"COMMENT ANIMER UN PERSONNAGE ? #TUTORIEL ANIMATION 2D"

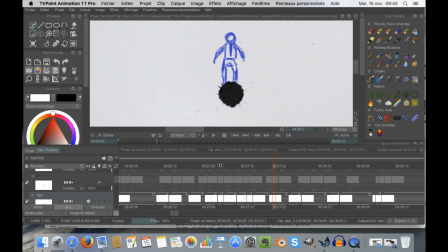et ici ça reste assez saccadé donc pour le fait qu'il se lève j'ai eu un peu de mal à définir ça
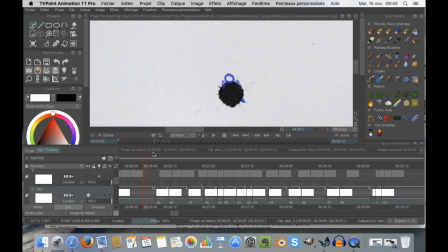parce qu'au départ je l'avais fait se lever vraiment comme ça sans vraiment de mouvement dans les jambes alors qu'ici j'ai fait un petit peu différemment on voit qu'il pose sa jambe droite il va pousser sur sa jambe droite et sa jambe gauche arrive et il peut se lever ensuite il va perdre l'équilibre j'aime assez le moment où il perd l'équilibre même si je pense que c'est encore un petit peu
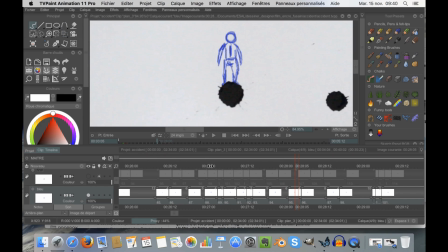trop saccadé peut-être ça mériterait peut-être d'avoir une image entre les deux là et surtout entre les deux là pour permettre d'avoir quelque chose de plus lissé et de plus fluide dans l'ensemble
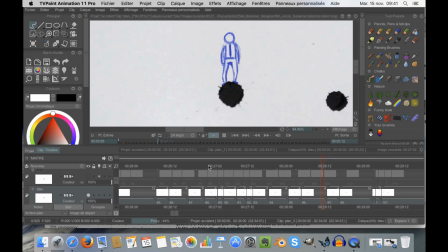ensuite l'autre bulle apparaît j'appelle ça des bulles mais c'est l'autre tâche apparaît il va baisser la tête en réaction il ne doit pas baisser la tête trop tôt non plus parce que lorsque la tâche apparaît il ne peut pas vraiment faire comme ça directement il faut vraiment qu'il y ait quelques images
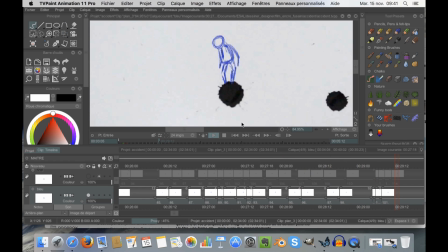d'inattention donc le truc arrive, il baisse la tête ensuite on a une très forte réaction lorsque l'autre bulle arrive
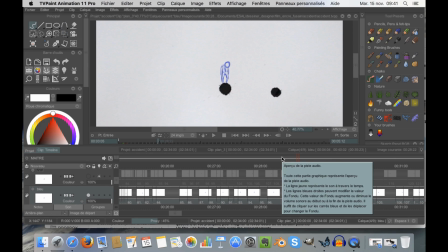et c'est ce qui permet aussi de peut-être faire imaginer le son parce qu'on n'a pas le son du tout dans la vidéo ce qui permet ici d'imaginer sa réaction parce qu'il ne le voit pas il ne voit pas cette tâche là donc si la tâche arrive et qu'il se retourne tout de suite dans un mouvement assez brusque c'est que cette tâche a dû faire un bruit qui la fait réagir.
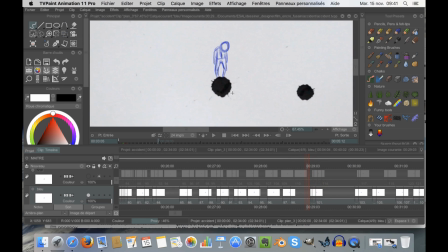Et ce qui est intéressant ici aussi, et quelque chose qui est assez utilisé en animation c'est l'étirement et le compressement parce qu'entre cette image là et cette image là on a une image où le visage est étiré c'est à dire que pendant le mouvement, le visage va se déformer, ce qui va permettre d'aider à donner cette impression de vitesse
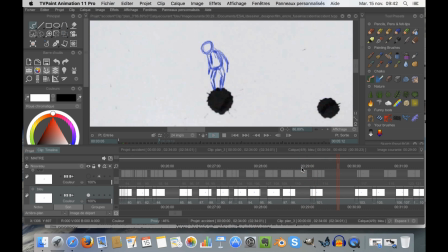c'est vraiment très rapide mais ça donne l'impression que le personnage est vraiment étiré pendant le mouvement comme lorsqu'une caméra compte un mouvement et qu'il y a du flou de mouvement ou ce genre de choses et on n'arrête pas à distinguer vraiment la forme qui se déplace, on a une sorte de ensuite une autre tâche apparaît juste en bas, il va encore une fois y réagir
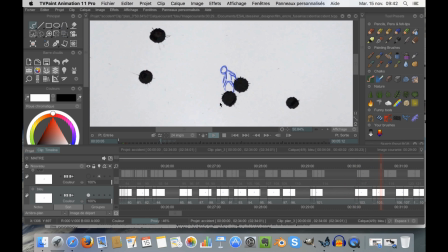et il va se poser sur les nouvelles tâches qui arrivent en tendant le bras ici j'ai eu un peu de mal à définir comment ça se passerait finalement je le fais se lever et s'asseoir sur cette nouvelle tâche donc il va s'appuyer avec le bras
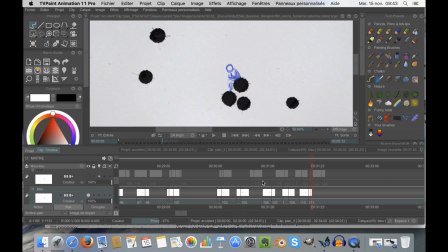se poser un petit peu se lever et s'asseoir ici je pense que c'est l'image la plus longue de toute l'animation parce qu'elle dure 123 images donc c'est effectivement la chose la plus longue et l'explosion de cette tâche là va apparaître à ce moment là
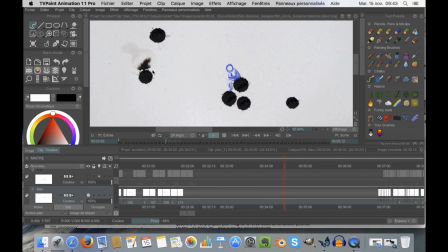donc ce que j'aime bien ici c'est qu'il est vraiment spectateur on dirait qu'il est assis en train de regarder un écran en train de regarder sa télé par exemple et l'explosion qu'il va comme ça observer sans même avoir de réaction il n'a pas de réaction de recul ou quoi que ce soit et ensuite se passe l'accident final donc l'explosion démarre on peut vraiment voir que ça fait foop ouais ça fait foop
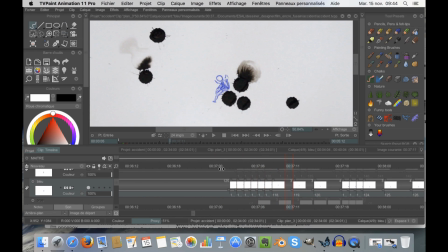l'explosion arrive, son bras explose et lui il se met à glisser il va se retourner ici donc on voit pas vraiment l'évolution entre cette case, entre cette image
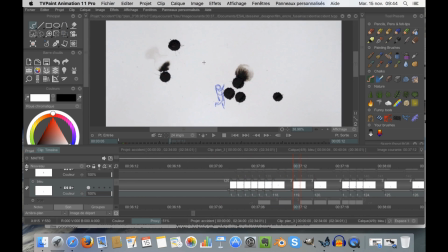et cette image et ça rend aussi cet effet de rapidité parce que moins il y a d'images plus ça va vite ensuite il va se raccrocher à cette tâche en bas donc comme de l'habitude il faut vraiment qu'il reste tout le temps avec le même point de la tâche parce que sinon ça n'est plus cohérent il va s'accrocher ici, il va avoir un mouvement de balancier parce que lorsqu'il est accroché il a une sorte de choc, puis il va tourner comme ça parce qu'il y a vraiment du poids et qu'il se tient simplement avec son bras et ensuite il va essayer de rattraper la situation
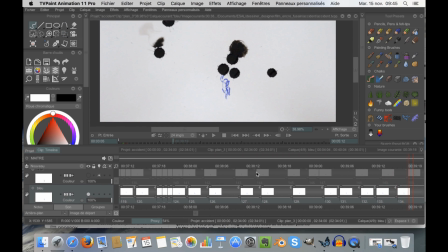de lever le bras il va essayer de se lever un petit peu donc on voit qu'il essaye de s'efforcer il tire sur son bras pour arriver à atteindre l'autre bulle, l'autre tâche, et finalement il va exploser. Donc là le timing n'est plus très bon, j'ai dû changer une image quelque part sans faire gaffe. Ça c'était la deuxième étape de l'animation, où j'ai réalisé cette animation en bleu, ça me permettait d'avoir un mouvement beaucoup plus fluide, et ensuite il y a la version finale qui arrive,
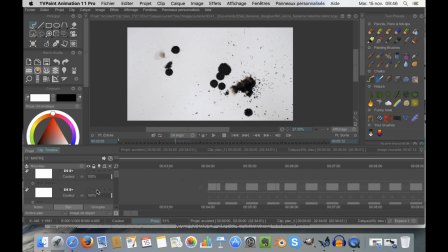où j'ai repris cette animation, en ajoutant parfois quelques images, mais la plupart du temps j'ai vraiment tout laissé de la même façon, et j'ai également ajouté des ombres avec un crayonné au dessus donc juste par rapport à quel crayon j'ai utilisé,
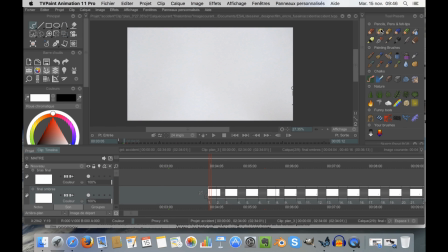je vais vous montrer ça tout de suite, j'ai utilisé ce crayon ici qui s'appelle 2B pencil donc c'est vraiment le crayon assez gras ce qui permet d'avoir un effet comme ça
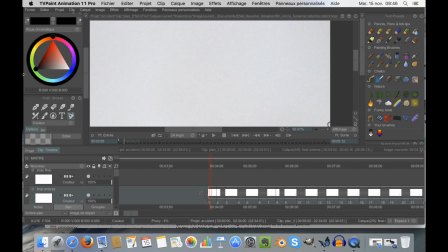Comment je peux vous montrer ça ? Tac, en noir. Allez. Ça permet d'avoir ce genre d'effet. Donc un effet vraiment de crayon.
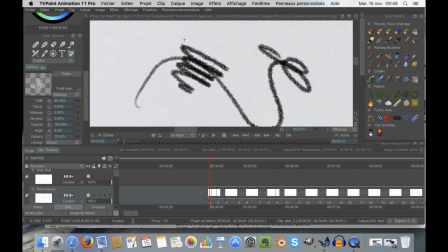Si on approche, on voit qu'il y a bien la texture du crayon sur l'image.
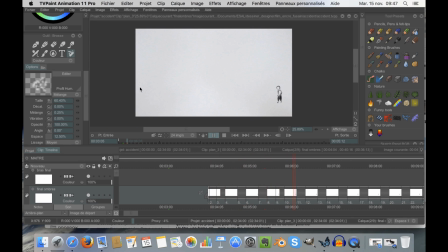Et ici, on a donc l'animation finale avec le personnage qui va évoluer. Donc j'ai essayé de corriger quelques mouvements qui n'étaient pas très bons dans la version précédente. On a pareil le mouvement de recul.
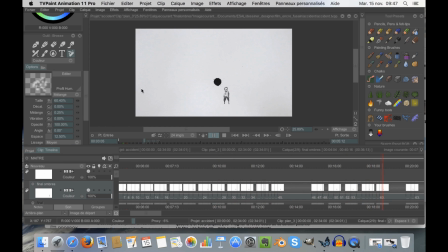Il va s'avancer petit à petit en étant un petit peu créatif, en étant aussi curieux. Il se demande ce que c'est. Là, il y a l'anticipation, le saut. Vous pouvez le voir à nouveau. Ça se passe juste là, l'anticipation, le saut.
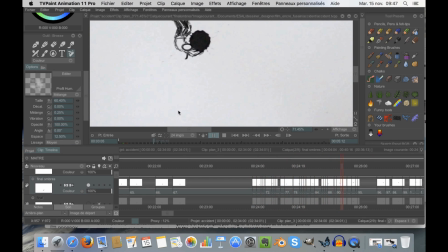Le mouvement de balancier, il arrive au-dessus.
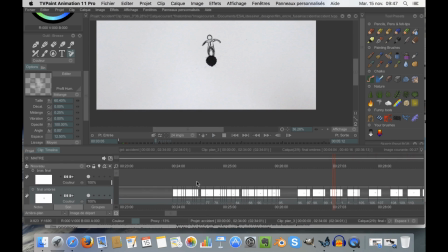Il se relève. Nouvelle tâche ici, la réaction. Tâche ici, la réaction. Tâche ici, la réaction. Il s'assoit.
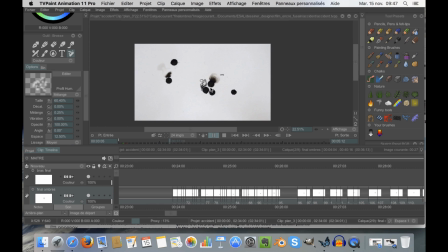Explosion. explosion de l'autre côté qui fait qu'il perd son bras son bras d'ailleurs va tomber complètement en bas
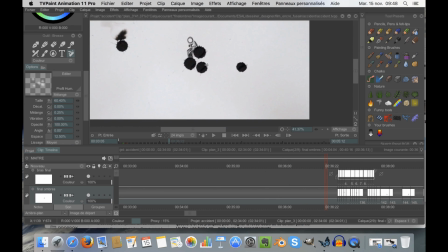je sais pas si vous l'avez remarqué dans l'autre vidéo mais son bras explose réellement et est projeté vers le bas assez rapidement et fait une chute qui est vraiment... la chute
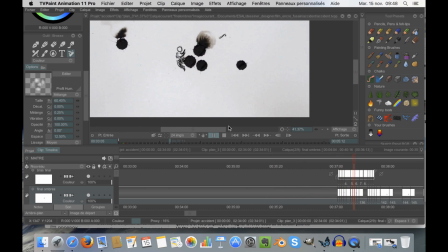n'est peut-être pas super bien gérée elle va peut-être trop rapidement ça donne peut-être pas assez l'impression du vide mais en tout cas voilà ce que ça donnait le mouvement il essaye de se rattraper et il explose
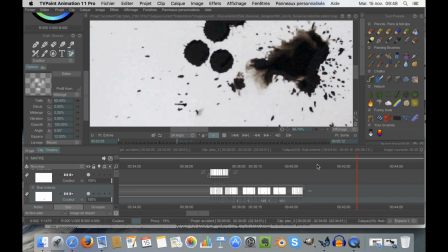et pareil à la fin on voit quand même un petit peu la vidéo qui continue on peut voir qu'ici on voit que l'eau agit et que ça bouge réellement donc c'est aussi l'intérêt d'avoir la vidéo juste en dessous c'est d'avoir ce mouvement là que je ne
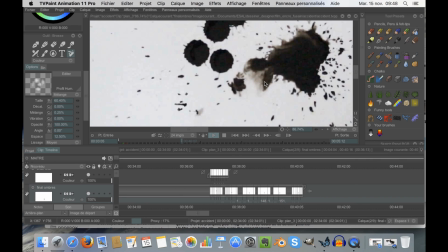pourrais pas contrôler correctement en faisant de l'image par image ici c'est vraiment de la vidéo avec l'eau qui va agir directement une fois que l'animation est terminée pour en faire une vidéo finie avec un titre au début et le nom à la fin il suffit de faire un autre fichier et d'aller créer ces titres là donc c'est assez facile d'avoir cet effet de bourdonnement cet effet de vibration avec
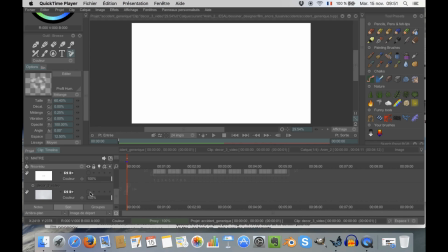le titre et je vais ajouter l'image de fond de la vidéo parce que c'est pas un blanc parfait c'est plutôt une sorte de gris à cause de la balance des blancs et de la luminosité pendant que je faisais la vidéo donc ça j'ajoute ici vous pouvez voir la différence ça me permet d'avoir le décor exactement de la même façon que dans le reste de la vidéo et de ne pas avoir une saute entre le titre et le
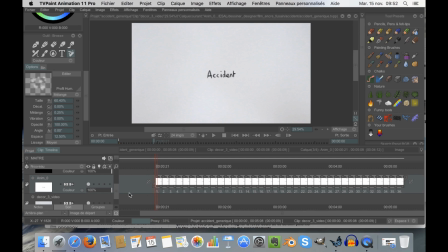début de l'animation et ensuite je vais ajouter le titre donc c'est simplement trois images pour voir qu'il ya juste
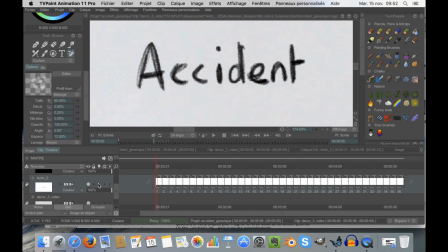une légère différence en fait j'ai dessiné le titre il ya une légère différence entre les images et si on les fait se succéder ça donne cette vibration donc il suffit d'écrire un titre je vais vous montrer directement si
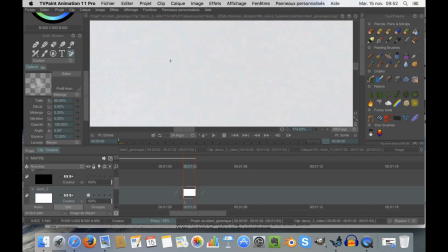je prends un nouveau fichier d'animation que j'écris exemple très rapidement de manière un peu dégueulasse. Ensuite je mets en table lumineuse pour le reprendre. C'est pas grave si ça va pas exactement dessus, c'est justement le but.
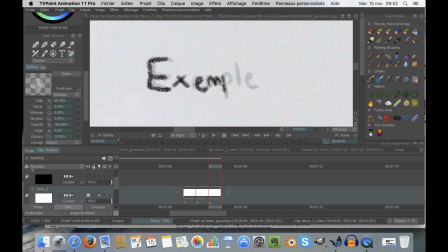Ensuite si je l'ai fait durer trois images pour pas que ce soit trop rapide non plus,